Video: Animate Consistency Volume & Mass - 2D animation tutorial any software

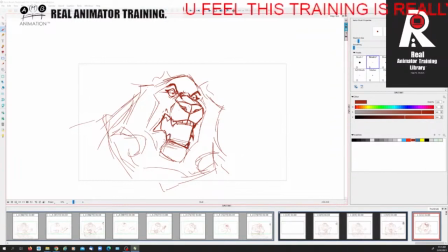I don't really want to show his bottom teeth but I'll show his bottom canines and a bit of his incisors, right? I'll have his tongue to one side, right?
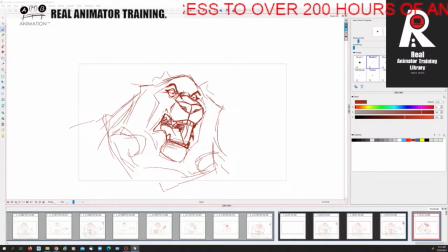I'll just make some lines in there to kind of help that angle right so we have something like that now we have his
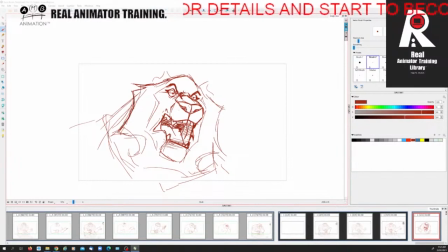fur his kind of fur on the side is almost like a beard right and it's kind of squashing and stretching but first I I'm gonna talk about his chin which we're gonna kind of define with some fur like that right then we've
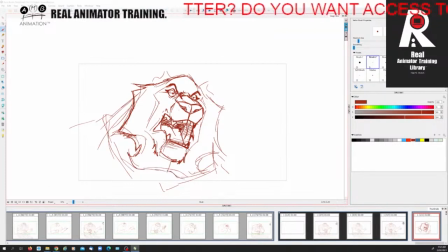got the hair we can split that in half right and then we can come in here like this you well I'm kind of like giving the game away about the stripes by showing how the fur on his beard is designed
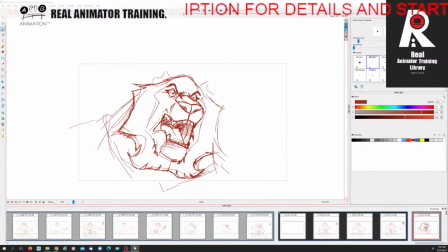like the the he's got like this noble beard which is his fur right which comes up like that I'm gonna change the head angle to the side a little bit right like that
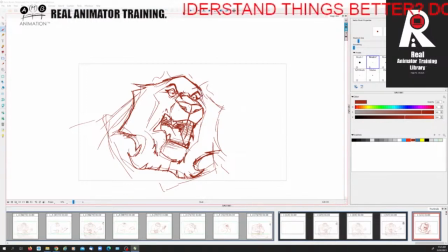so we have something like this I'm gonna bring that up and that out right and then here we'll cut in there and then we'll have a few coming along the side now his ears
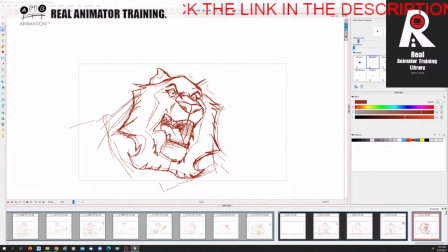are gonna be like this kind of shape where we're gonna fold in I'm not gonna talk too much about the you can see how these lines are giving dimension and perspective and you know so it's not flat to his
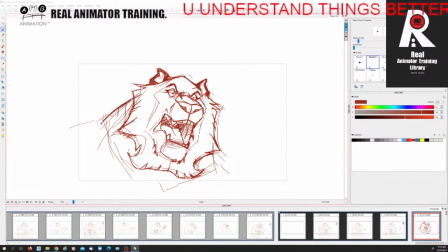ears like that right let's bulge his neck out a little bit like this i'm gonna bring his eyebrows a little bit down now a lot of his anger and a lot of his features are in the stripes like that's essentially his
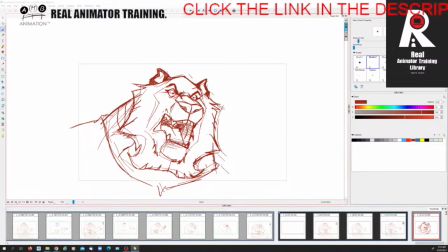his the character right but it's the stripes that are going to give him extra dimension and they're going to give him extra features right so we're going to come off here and we're going to do is inner eye which comes
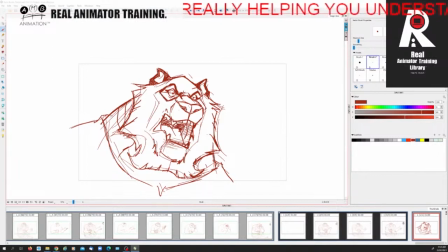along this line right like this now it's kind of stretched so that's the zygomatic right zygomatic continues but from here we're gonna come down right and then from the top of the ear we're gonna form
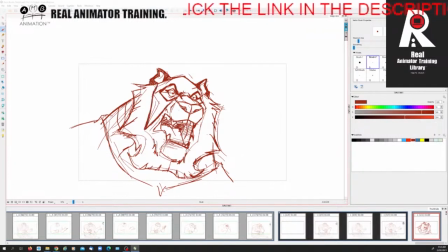a relief in his head so it's like down here to the top of the ear right and down within there to the top of the ear right so
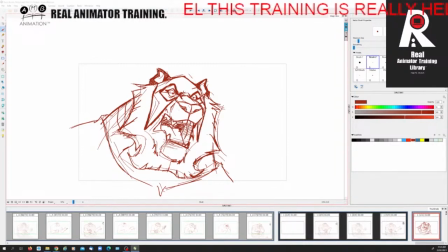that's how we find those stripes right now remember his jaw right came like this now he's got an open jaw so I kind of I'm gonna cheat it a bit but normally on his jawline we have another stripe that comes here I've kind of pushed the drawing so it's kind of squash and
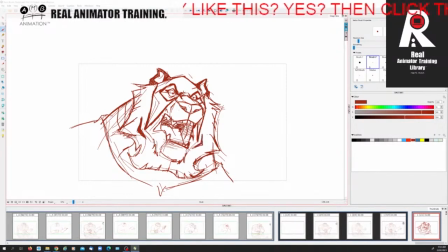stretch right so along his jaw we've got the other stripe here like this then we have between here right we have this kind of like diamond but without the bottom which sits here and we put a
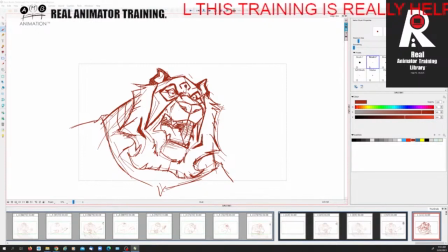little eye in there like that and then we put one on top and one on top like that and I've forgotten the thing that really gives him personality of these lips
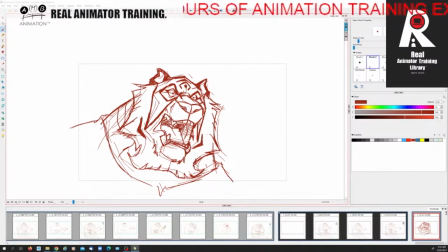these flaps on the side of his lower lip so they're just like rectangles on either side